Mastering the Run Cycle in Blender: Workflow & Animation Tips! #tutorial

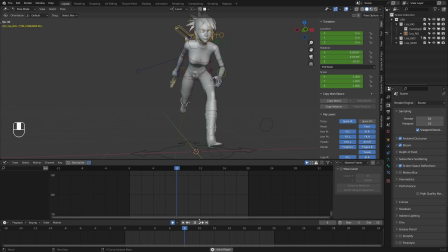58:21 I think loosening up that elbow helps because I don't want it to feel like too kind of bouncy on that forearm.
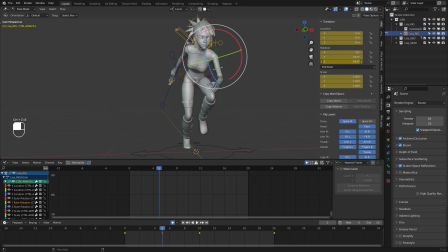All right. So I think
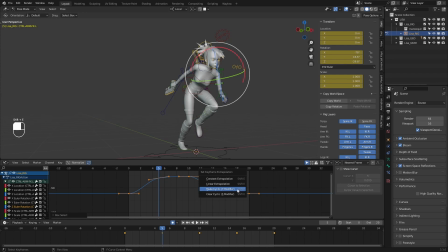58:56 I kind of like this movement that I'm getting on the arm, but I think I just basically want to dial back that amount on some of this. Something like that.
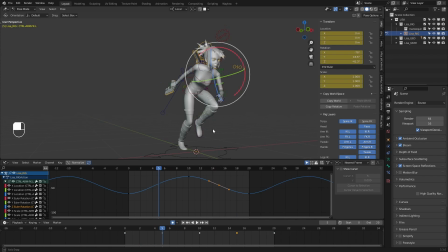So create a bit of a kind of an arc through this. But that makes a little bit more sense with
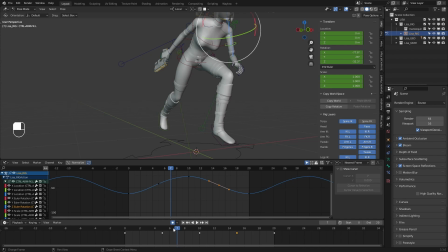59:33 how she's actually running and what foot she's using to step, because the way I had it before, the arm was kind of doing the opposite back and forth that it's doing now. Whereas now it's going out as the knee is coming up. So it makes a bit more sense that she would, kind of make that room for that knee coming up.
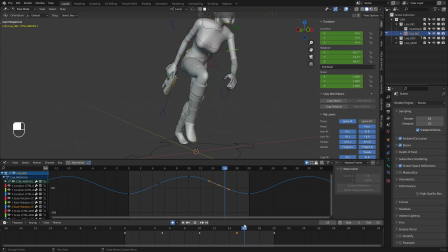59:52 So she'd kind of swing her arm out and then back in on the opposite step and do that as kind of the loop. Take a look at some of the other curves and just make sure I'm getting curves that flow a bit better.
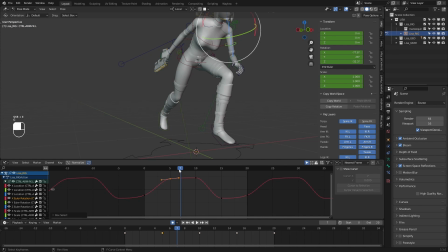60:04 So this, I can see it's not flowing the greatest between these two keyframes. It kind of goes up and then kind of hits a wall, goes down. So I'm going to just grab this keyframe and tweak it. Maybe just grab this tangent handle and create a flow that works a bit better.
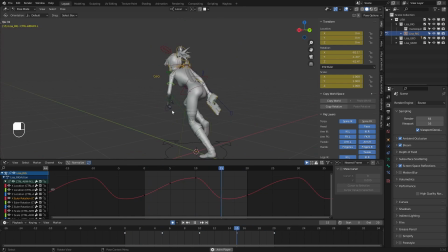I think that's working. What I want to do now is take this shoulder and add a bit of kind of bounce on it along the X axis.
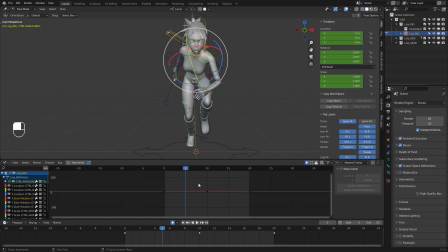60:42 So here I might try to go to frame 5. I'll just add a keyframe here and see what happens if I actually bring it up. So shoulder goes up. Here it might drop.
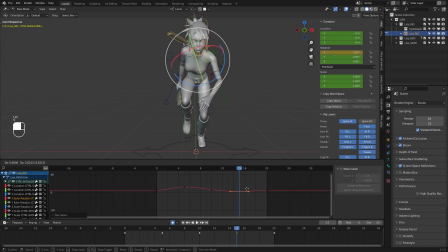Cycle that.
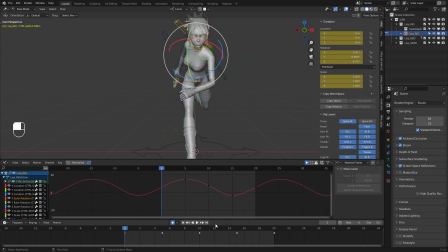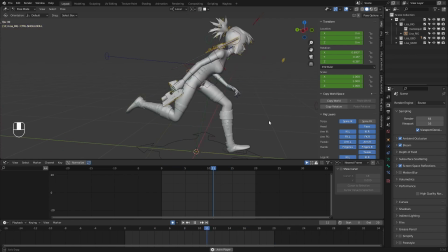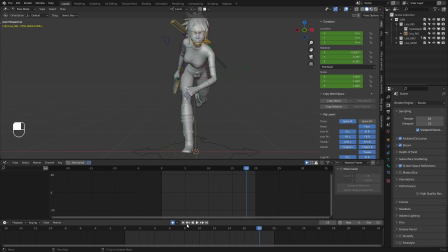61:28 Cool, I think that works. Let me grab this wrist and play around with adding a bit of rotation to it.
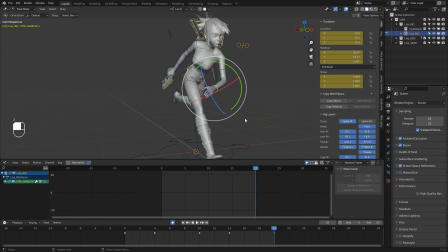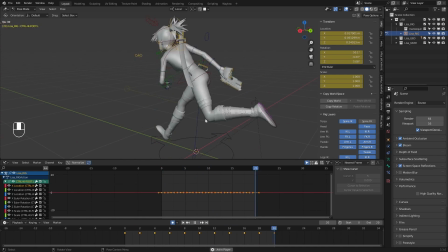Nice. All right. So I think the arms, the chest is working a bit better.
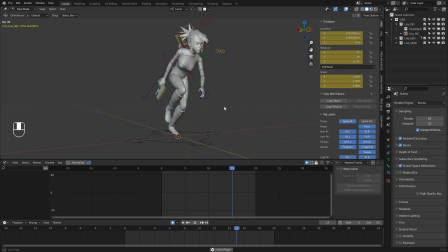62:03 Definitely a more interesting run than just having a straight kind of mirrored arm and chest pose.
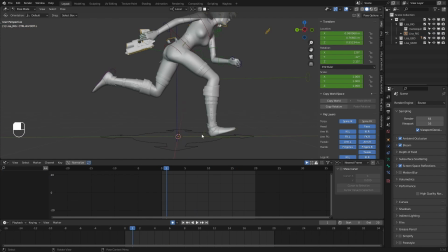62:09 What I want to do now real quickly is just tweak the foot here.
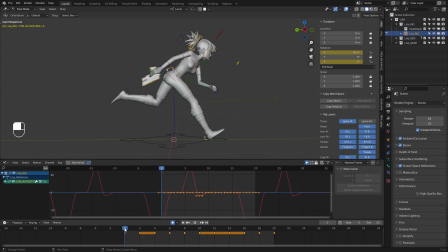62:15 So as soon as she goes into the pose on frame 1, I want to zero out this foot roll control because I want to make sure her foot is completely planted on the ground through that. Same on this side.